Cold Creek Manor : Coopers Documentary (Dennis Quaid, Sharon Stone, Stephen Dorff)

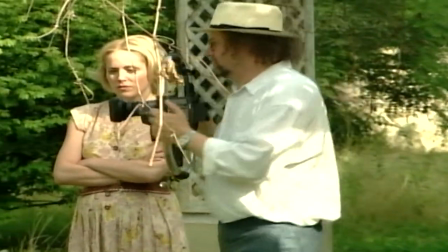4:08 And so by putting it in this steering wheel thing, his video things appear to be like floating because they're in this steering wheel contraption that Mike made so that they're not just moving like this the way that we make our videos at home they're moving
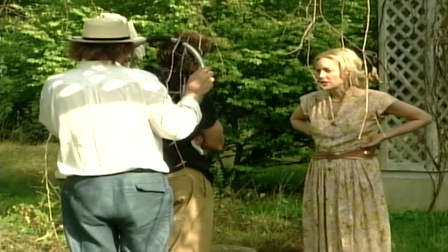4:28 like this we made an agreement just go back and let him do his line and then cut in so you have the movie movie and concentrically inside of the movie
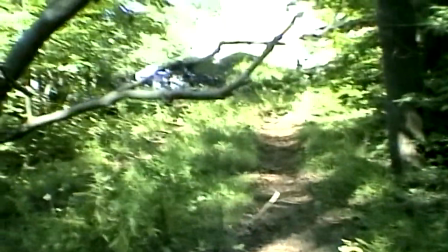4:38 you have dennis's documentaries hey everybody just stay together follow
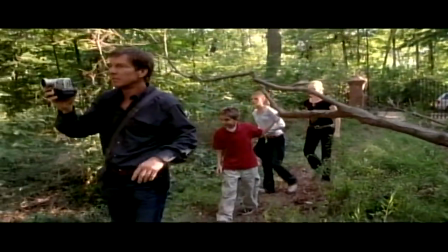4:44 me and dennis made a lot of them really himself while we were in
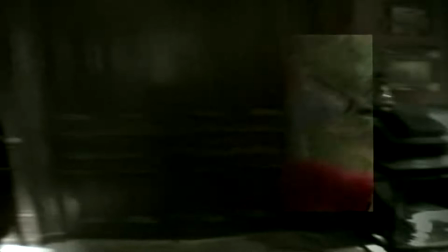4:49 the movie walking looking at our new house or going downstairs so that the movie is happening and then you have the video movies that dennis is making which become at some points intriguing and then at some points very very frightening because of the terrifying things that are happening to us
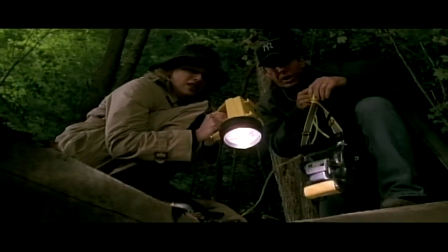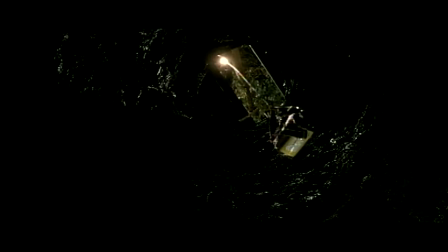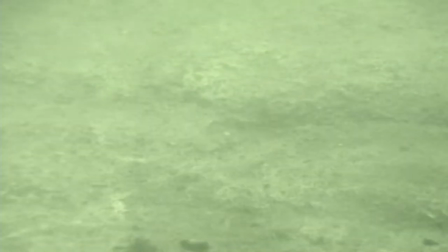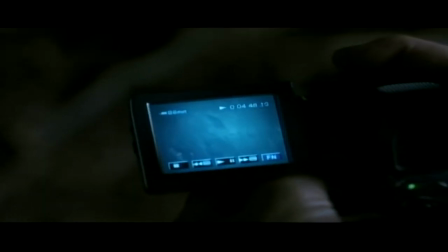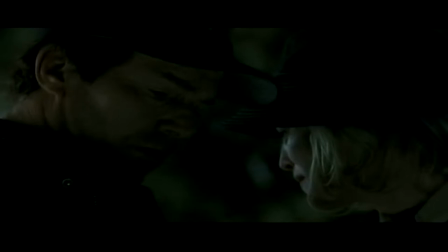5:42 Let's say 30, 40 years ago, you were showing documentary footage, it would be a pretty sure bet that very few people in the audience would know the difference from one kind of footage or another, because at that point filmmaking as a hobby was very expensive and, you know, and tricky. Virtually there's no one in the audience right now who hasn't handled a DV cam in some way, shape or form shot their own stuff. You know, everyone's got one. So you have to get it right.
You had a lot of great equipment.
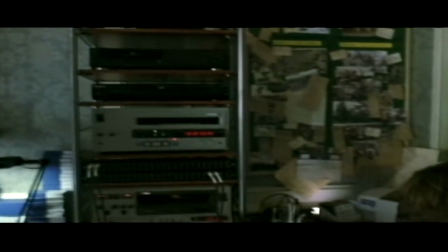6:12 I had a strong conversation with the production department saying, you know, this has got to be correct.
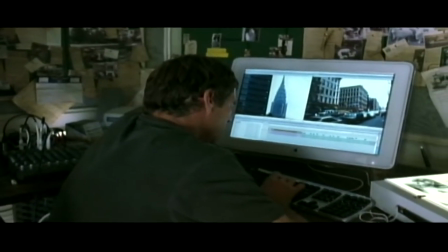6:17 When Dennis sits at his workstation with his Mac and his Final Cut Pearl,
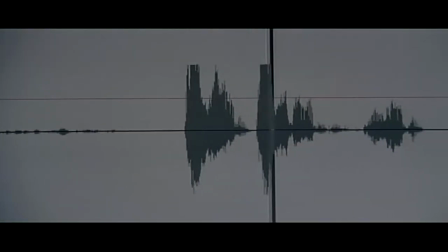6:21 you can't just throw up a bit of old tat, you know, a few things with knobs on. People know what it looks like now, particularly a younger audience. You know, there's a huge film literate audience now.
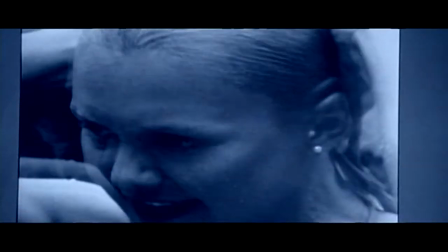6:33 Bang, what happened? Bang, what happened? So they were all dead. Tommy, Brady, Royman, always been there.
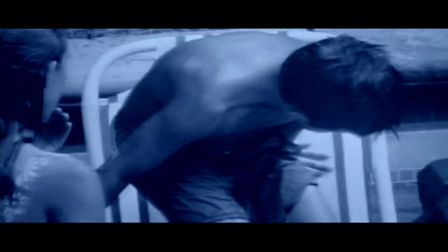6:41 So that stuff is now in the movie, you know. And I think it looks pretty good, you know.
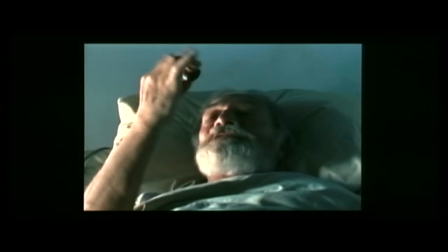6:47 Down the devil's throat.